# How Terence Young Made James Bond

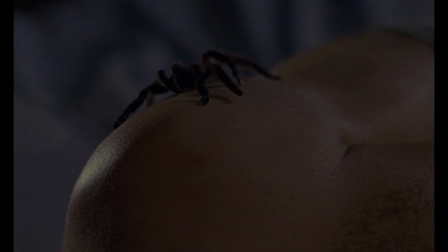[8:17]
I highlight this scene in particular because I think its style would greatly inform Young's direction moving forward.
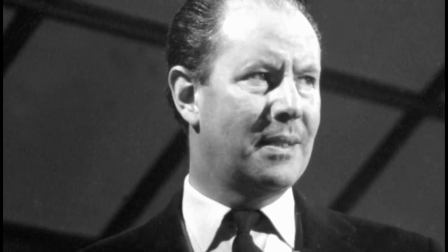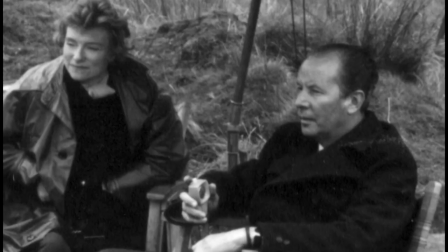[8:30]
Here's a fun fact about Terrence Young, he almost died on the set of From Russia With Love.
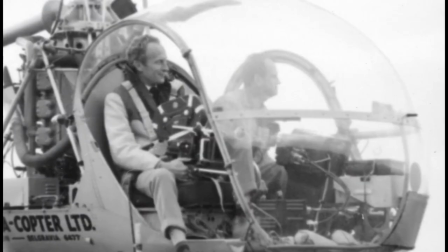[8:35]
When scouting locations, his helicopter crashed in a lake, with Young trapped inside for some time before the crew finally got him out.
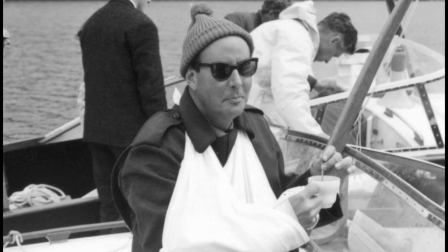[8:43]
He returned to directing the film later that day. That's certainly the most dramatic on-set struggle, but the whole film was a challenge,
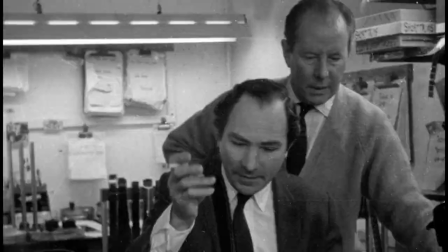[8:51]
with Young having to turn a very convoluted screenplay into a coherent film that could top the surprise hit that was Dr. No.
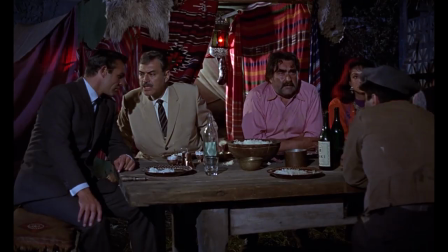[8:59]
And he did.
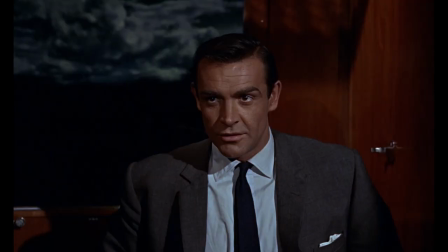[9:01]
From Russia With Love was an even bigger smash than its predecessor, and over time has solidified its reputation as possibly the absolute best James Bond movie.
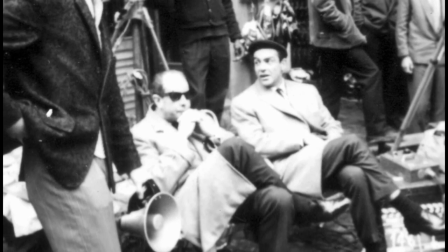[9:10]
If nothing else, Young himself considered it his best Bond movie and one of the best films he ever made.
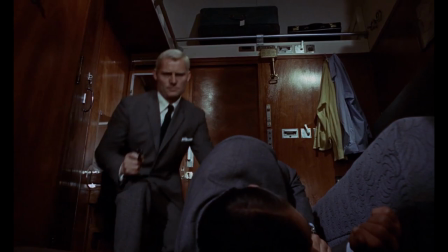[9:16]
Easy to see why Young was proud, as he really upped his game as a director here. The leap is apparent from the opening scene.
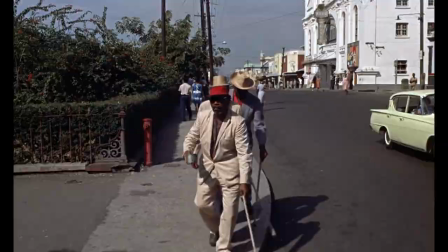[9:23]
Rather than the series of dissolves which begin Dr. No rather slowly,
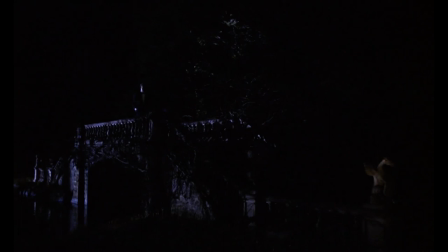[9:27]
From Russia With Love fades in on camera movement, tracking an armed bond shrouded in darkness, immediately bringing us into the action. The movement is actually a pretty simple pan, but the combination of the angle and Connery moving vertically in the frame makes it feel a lot more exciting.
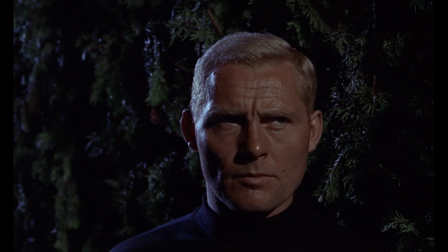[9:44]
The shadowy setting and use of more emphasized camera angles create a mysterious tone before we reveal our new villain.
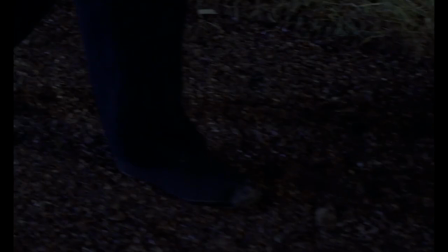[9:52]
Grant doesn't say anything in this scene, but his quiet determination while stalking a clearly nervous Bond expresses what a dangerous foe he is. Even little details show improvement from Dr. No.
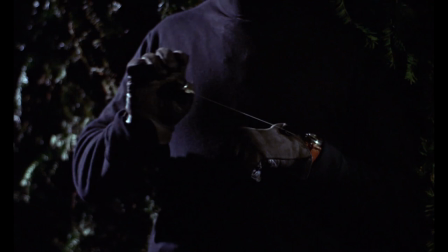[10:04]
While Quirrell's switchblade doesn't really resonate, the dramatic close-up of Grant's garrotte establishes a much more deadly weapon.
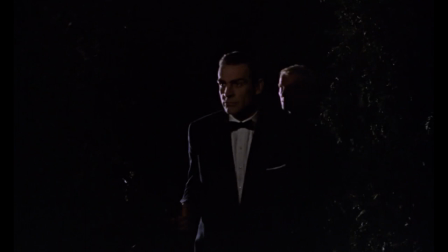[10:12]
It's also crucial that we get a few frames to see Grant emerging from the shadows before going in for the kill, offering a second of sheer terror before killing James Bond.
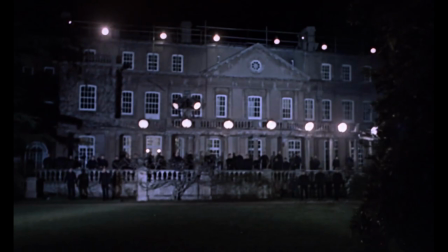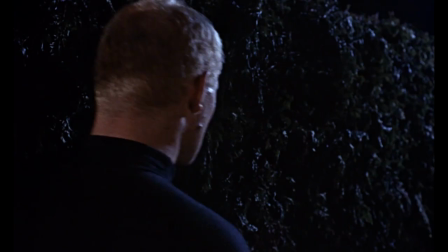[10:30]
It's not really James of course, but Young's direction, in context with a training exercise explicitly designed for killing Bond,
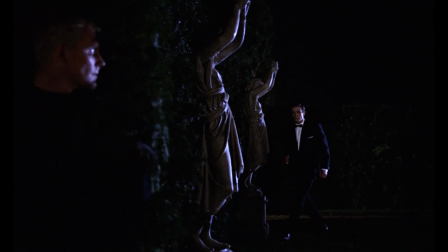[10:38]
introduces Grant as a dangerous antagonist.
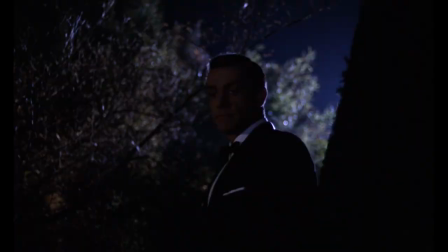[10:42]
Moreover, it also announces the film as more of a sinister thriller, shifting away from Dr. No's detective procedural and into Hitchcockian suspense.
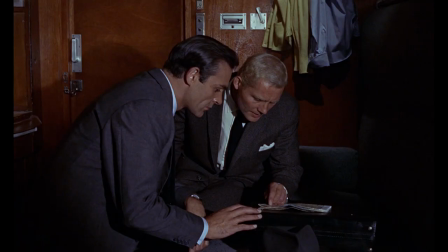[10:51]
The phrase Hitchcockian thriller is something of a cliche,
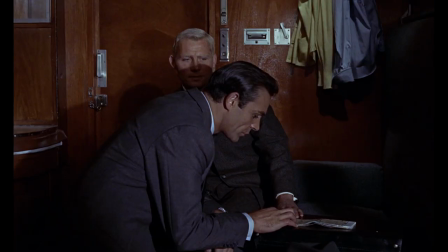[10:54]
but the core idea is that suspense derives from its audience knowing things that the characters don't, and this idea is manifest in Red Grant.
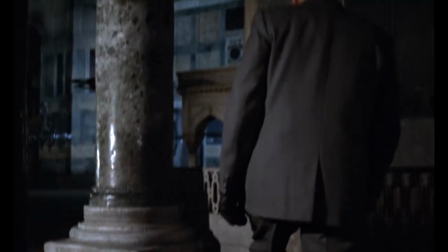[11:03]
Unbeknownst to Bond, Grant spends much of From Rush With Love operating from the shadows, shaping the narrative while remaining untouchable.
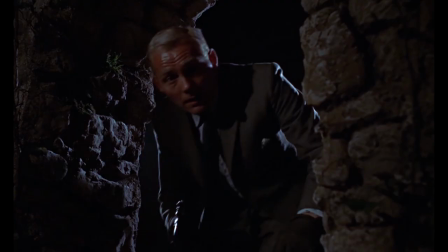[11:11]
His appearance at the camp shootout most strongly defines the character,
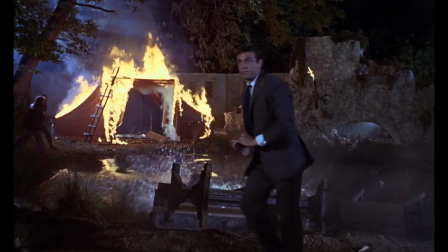[11:16]
with a low angle shot looking above and a high angle from behind with Grant overlooking the action, both suggesting his godlike power over events.
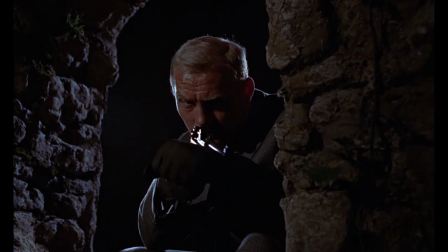[11:25]
He holds Bond's life in his hands, but ultimately rescues James, saving the spy for a later confrontation.
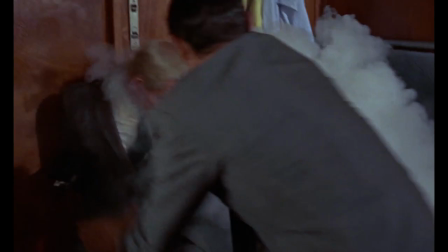[11:34]
And oh what a confrontation it is.
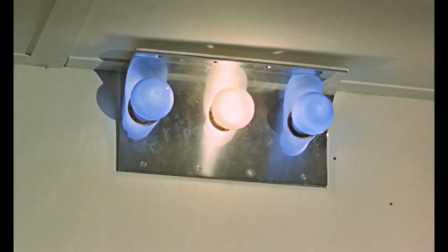[11:37]
The fight scene between Bond and Grant on the Orient Express is markedly different than any fight in Dr. No,
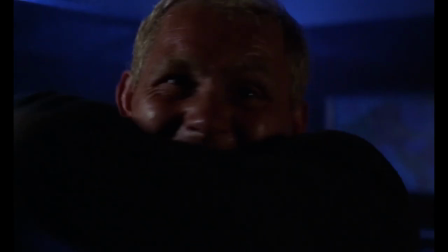[11:43]
with Young foregoing his usual objective distance for claustrophobic close-ups and tight framing.
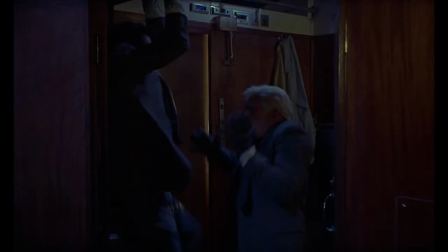[11:49]
This may well have been a byproduct of shooting in such close quarters,
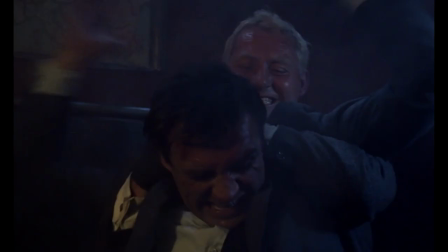[11:53]
but the result is an absolutely brutal showdown as the two men desperately beat into each other.
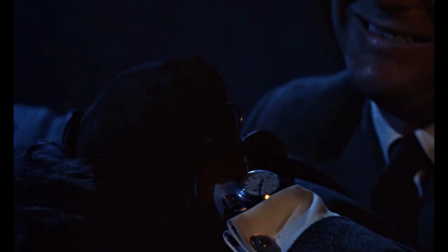[11:59]
There's no space for fancy footwork, it's just raw violence.
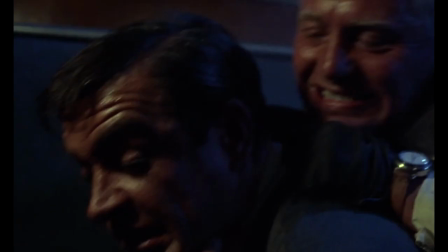[12:03]
Some members of the crew actually worried Young had gone too far, but the result is one of the most viscerally intense scenes in all of Bond.
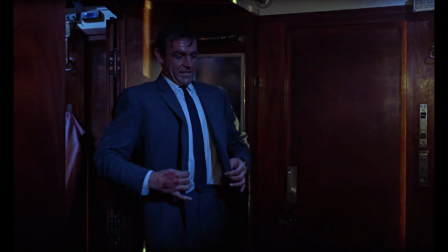[12:11]
The medium single we get when Bond finally overcomes is a much needed breather, for both character and audience.
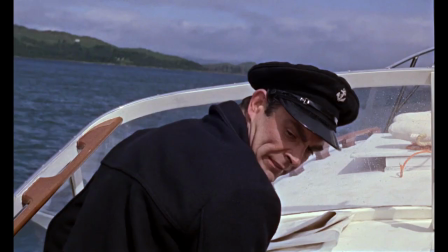[12:18]
The rest of the action scenes are perhaps more in line with what we might expect from Young, but we still see a glow up from Dr. No.